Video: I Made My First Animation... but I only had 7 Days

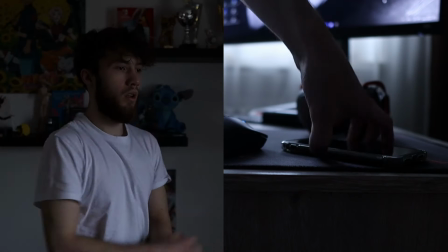In day 4 and 5 we enter the second phase of the animation the more artistic and expressive part that will need a lot more
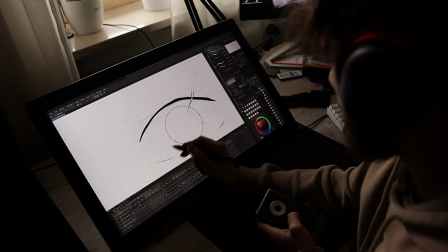work than what i did so far so it's time to grab my phone once again and take a bunch of reference pictures the way i want to design the
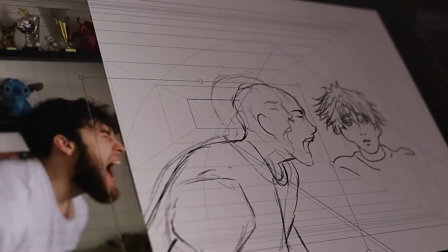small scene is that the character at first looks a bit sketchy but the more time passes the cleaner the lines become which in the end all falls apart
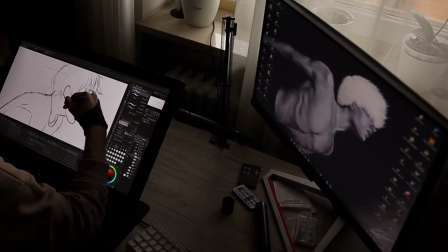again and turns into chaos i definitely felt the workload of the past three days slowing me down because i was basically working all day long
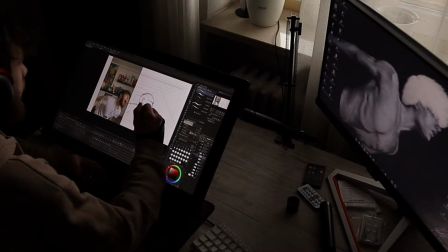while also having a part-time job though regardless I love where this is going and hopefully by
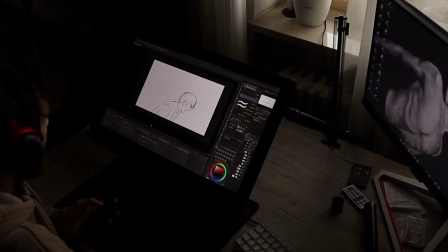day six we can move closer to the finish line there are approximately 25 to 30 different frames that I have to animate in two days so yeah wish me luck listening to this berserk soundtrack while
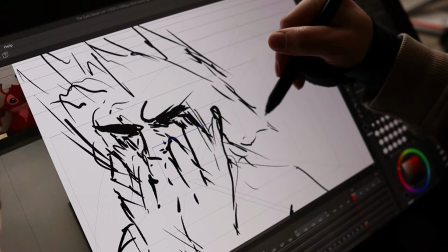paying absolutely no mind to anything and drawing one crazy line after the other felt really
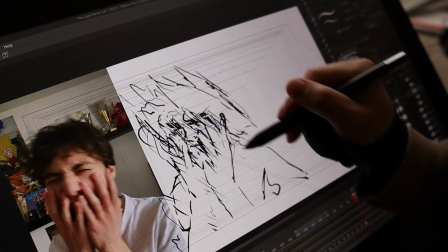expressive now despite it looking very wonky partially because I felt so sluggish over the past two days,
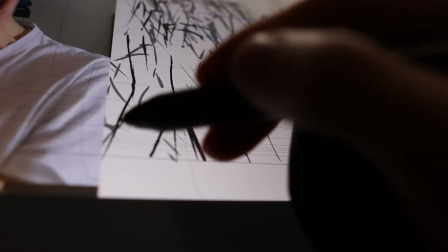I still love how it turned out. Honestly, this way it's probably a lot better than when it's like super neat because there's a big difference between controlled chaos and uncontrolled chaos. While the other one is chaotic but you're still able to clearly read what's on the paper, the other one is kind of... you have no idea what's going on.
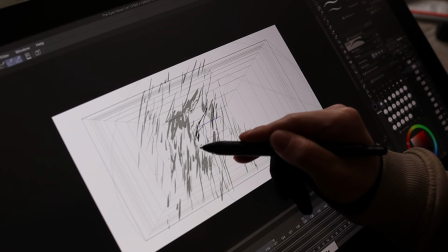You'll notice that towards the end I started using a lot thicker lines and trying to put as much black
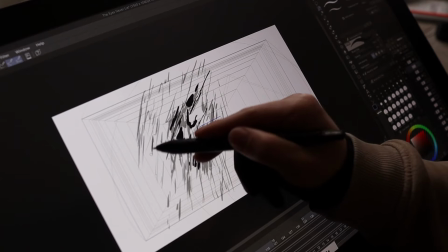and emphasizing movement as possible while still kind of keeping the image of a face.
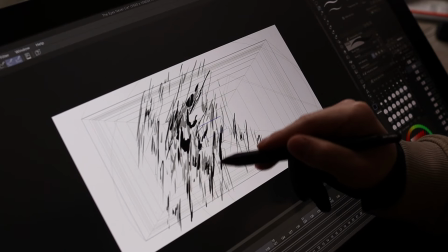And because of all that, the character loses his human touch and becomes this monstrosity, which is exactly what I want to convey in this scene.
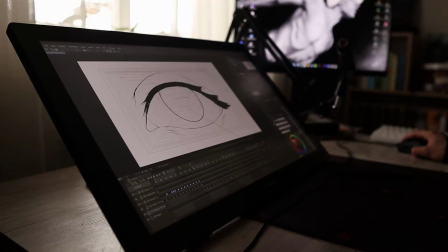Now it's time for the last face and therefore the end of this animation.
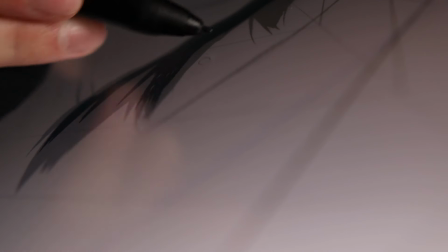Since the beginning was kind of a fast-paced intro transitioning into this emotional climax,
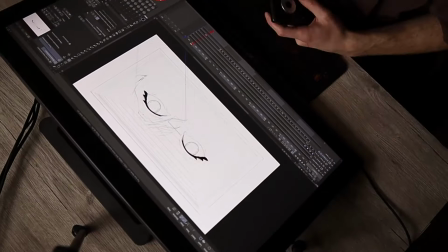we now need something to calm down from all this.
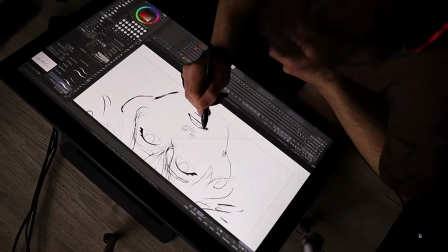Which is why I want to do some stale images and kind of let those few seconds from before sink in
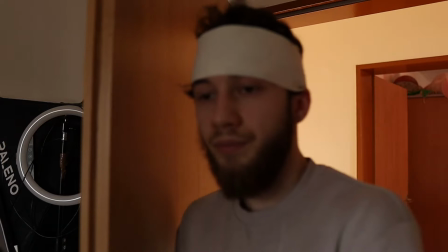Yeah Are you working right now?
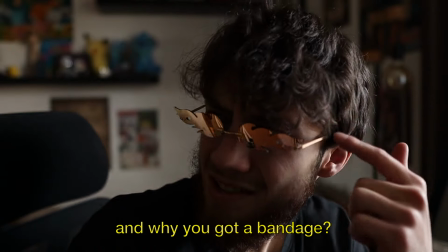What a stupid question. What's up? I'm glad you don't remember he gave me a concussion with that slip where you threw at me last time.
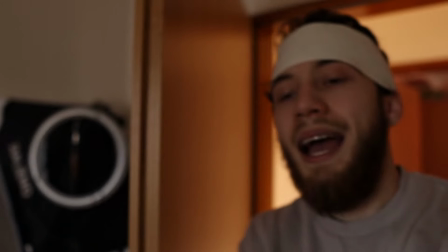Oh Well, did it help? Listen, I know you're working right now Okay, okay.
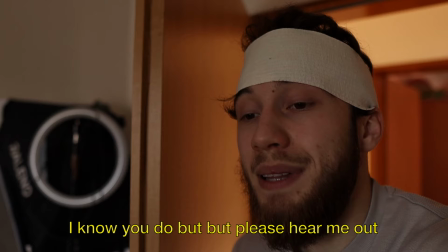I know you love working. I know you do but but please hear me out Jimmy you better not tell me what I think you're about to tell me.
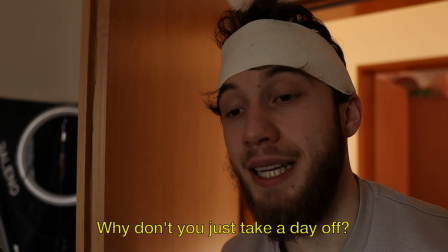Why don't you just take a day off?
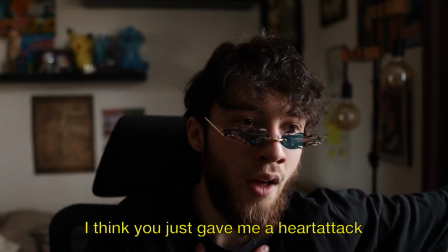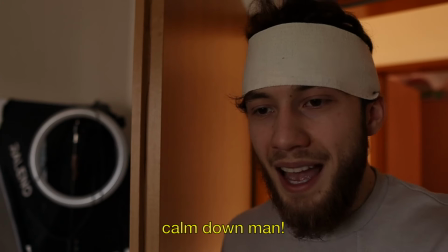Calm down, man. Look We've been fighting Ever since I can't remember and I thought just as once why don't you and me just hang out?
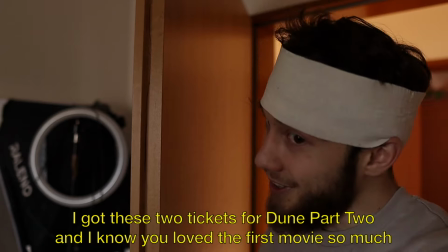You know, I got these two tickets for doing part two and I know you loved the first movie so much Yeah, I did.
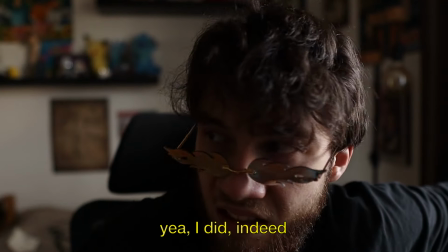I did.
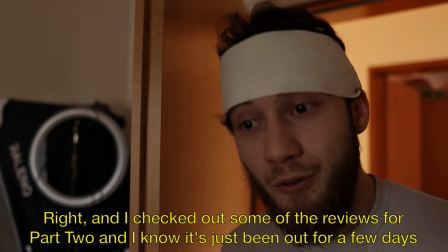Right, and I checked out some of the reviews for part 2 and I know it's just been out for a few days, but unlike the first one, people are saying it's heat!
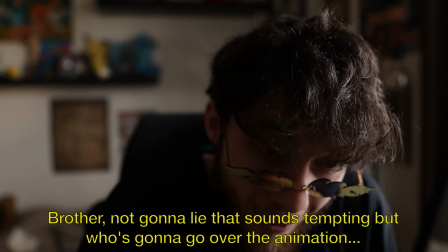Brother, not gonna lie, that sounds tempting, but who's gonna go over the animation? The neighbor?
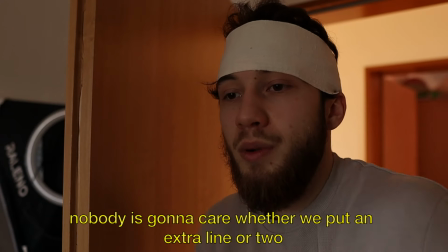Come on, man. We already finished. Nobody's gonna care whether we put an extra line or two.
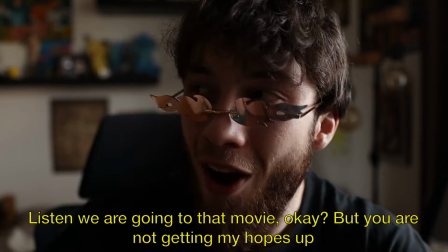Timmy, you mother- Listen, we're gonna go to that. Hey, but you are not putting my hopes up because you know what expectations lead to?
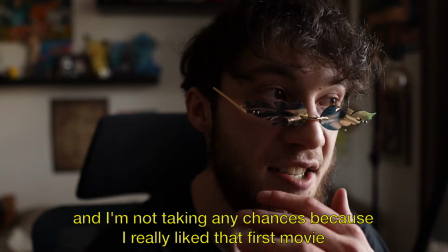Disappointment and I'm not taking any chances because I really liked that first movie.
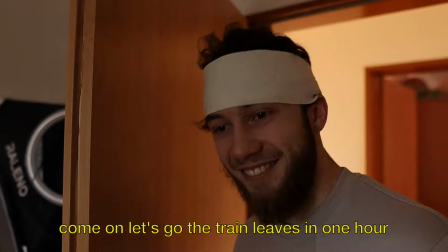All right, chill It's a deal then. Come on. Let's go the train leaves in one hour But right now, Jimmy, hold on.
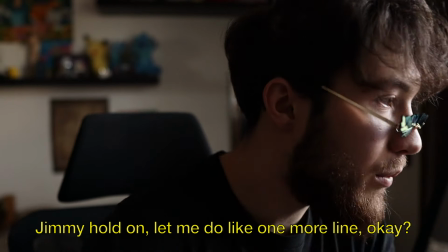Let me do like one more line, okay?
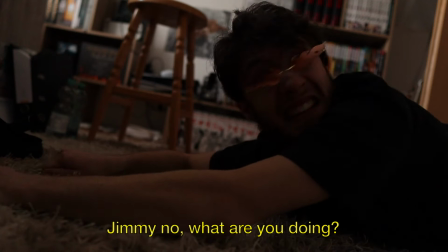Do you know what I'm doing? One more line, please!